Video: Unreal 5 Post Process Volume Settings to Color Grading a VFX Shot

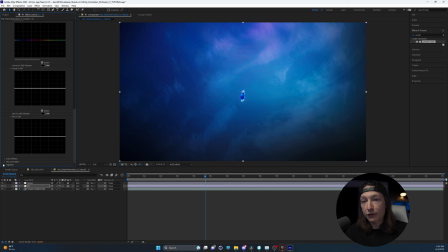[8:16]
What I like about the lumetri color tool, while it is native to After Effects, is there's also a vignette, so we can just go in and add that same vignette.
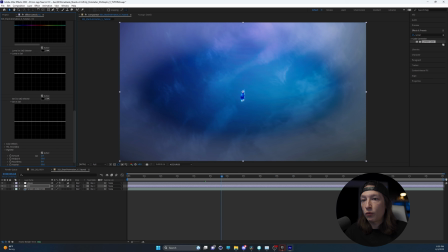[8:27]
And I realize it's going one way. We need to go to the negative direction.
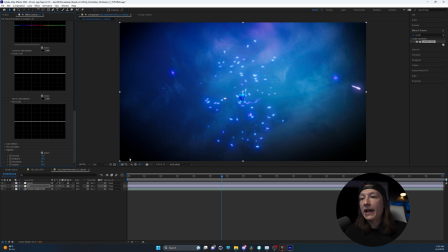[8:34]
Now we're talking. So now we're getting a much more intense looking image with the lumetri color and the glows.
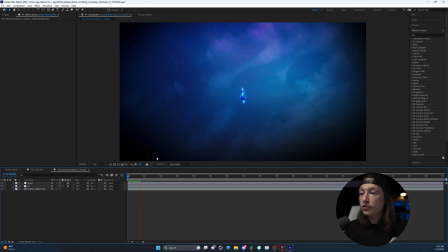[8:42]
And after we get the vignette, I'd say that this looks a little bit more punchy, a little bit more contrasty.
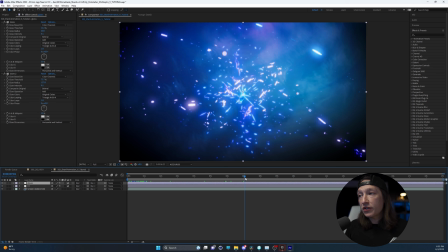[8:48]
It looks more visually interesting. And with these native After Effects glows, I'm actually pretty happy with this, just straight out of the box. Because now we can just go in and adjust these glows how we need. And the reason why I think it looks better now is because the way the color correction,
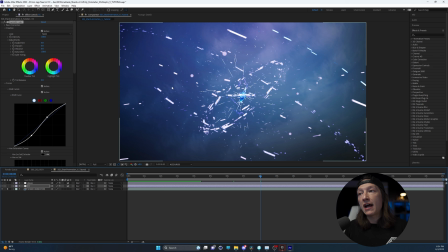[9:07]
this contrast is helping our image. It's bringing down the darkest parts of our image and it's bringing up the brightest parts.
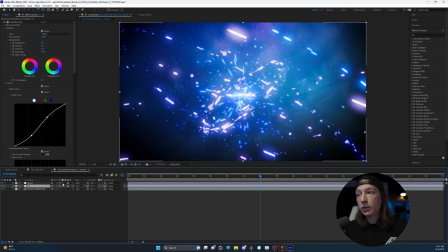[9:14]
So then the glows are only going to be affecting the brightest parts of my image. So I'd say that this looks better. But I'm going to use some plugins now, and we're going to try and get an even better result.
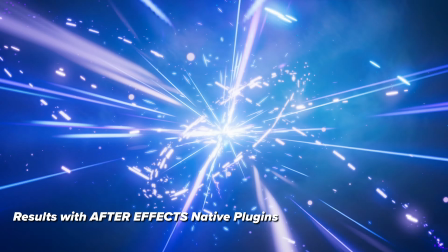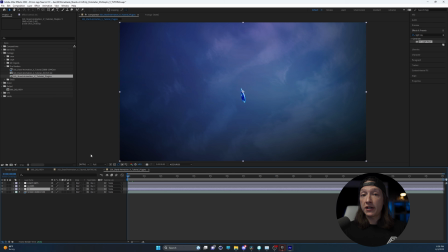[9:36]
So just like the last scene, now we're going to use some plugins to help get the final look that we want. Before we do that, I should mention I'm not sponsored by any of these plugins, and sometimes some of them work better than others. These are just what I like to use on occasion. So the first one, I'll go back and I'll use the Lumetri Color tool. When I add the Lumetri Color, it's the same thing.
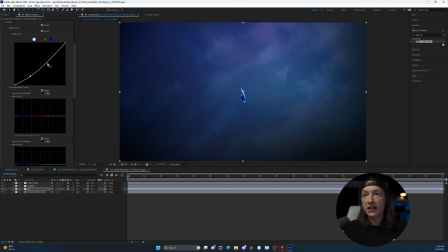[9:56]
I'm going to add a little bit of an S-curve to create some contrast in the scene, make the darker parts darker, make the brighter parts brighter. I'm also going to adjust this a little bit, add a little bit of sharpening, not too much, just a little bit to make it a little bit sharper.
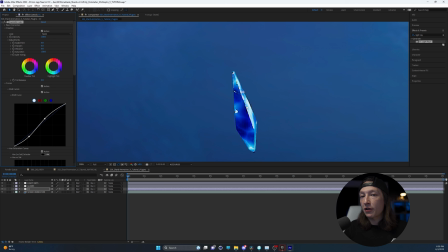[10:12]
It just crisps those edges just a little bit.
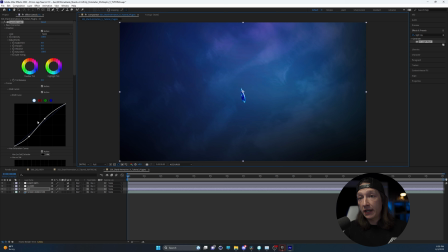[10:16]
Now we're going to blur that in a second, but we're going to add that vignette that I did earlier, bring the amount down, and that looks good. There's two glows that I will generally either use from a plugin standpoint.
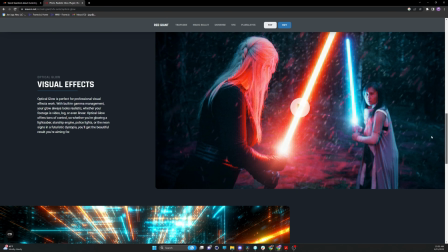[10:30]
There's either deep glow or optical glow. Optical glow will end up being slower, but it looks real nice.
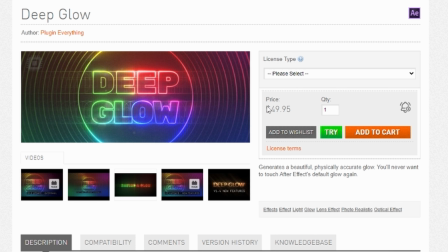[10:37]
Then there's deep glow. It doesn't look quite as good as optical glow, but it's faster, so pick your poison.
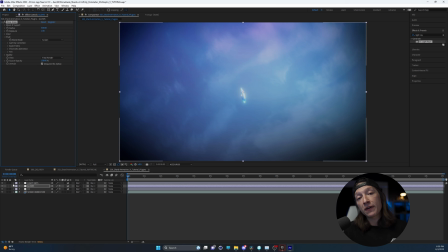[10:43]
I'm going to use deep glow for this one, and you can find this plugin on aescripts.com. I think it's like $50. Again, I'm not sponsored, but the reason why I like any of these plugins like optical glow or
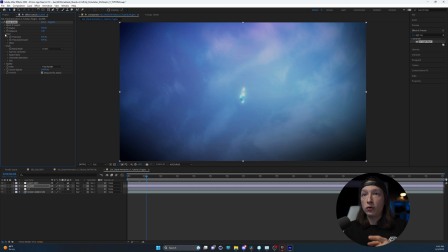[10:56]
deep glow is that we have this tool called the input, and we can bring the threshold up,
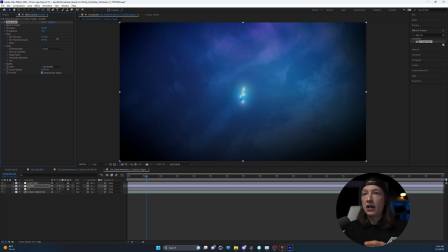[11:03]
and it's a much more calculated, precise way to only affect the brightest parts of our image. So we have our deep glow 1,
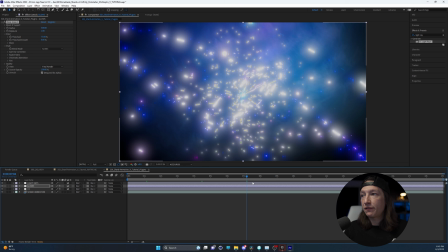[11:13]
and we can go in and scrub through and find a frame where it's like real big, and we can see that there's some weird artifacts happening.
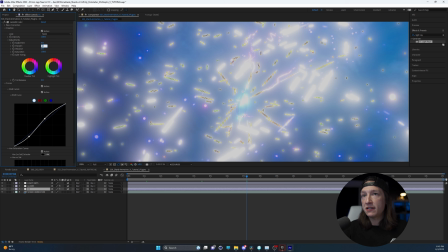[11:20]
That actually might be because of the sharpness. Yes, it was. So we'll set that to like 1. No, you know what? We're not even going to add any sharpness. That's okay. That's what color grading is like. It's pushing and pulling to get a nice looking image.
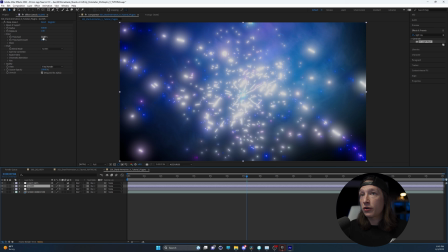[11:33]
So we don't like the sharpness there, but now these glows are looking, to me, they're fall off,
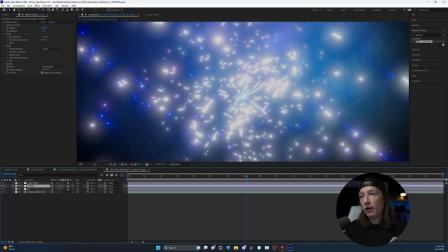[11:40]
as in the gradation between the brightest part and the darkest part looks a lot more natural.
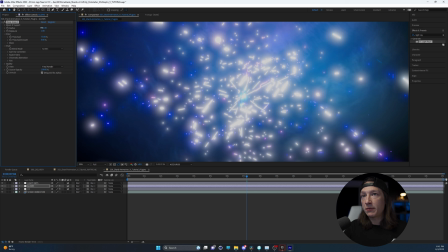[11:45]
And we can adjust that with the radius very conveniently right here. So I'm going to bring this down, down, down,
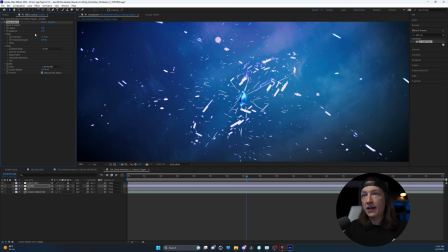[11:55]
even more, and then, no, not 0, just a little bit. So it's that first initial glow, and then with that glow, I'm going to duplicate that,
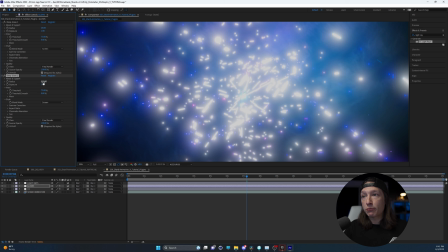[12:05]
and I'm going to bring the radius way up, and then bring the exposure down to like 0.2.
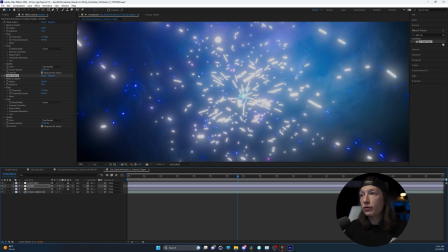[12:12]
And to me, that could be a passing image. Now, I do think that the exposure of the glow is really bright still.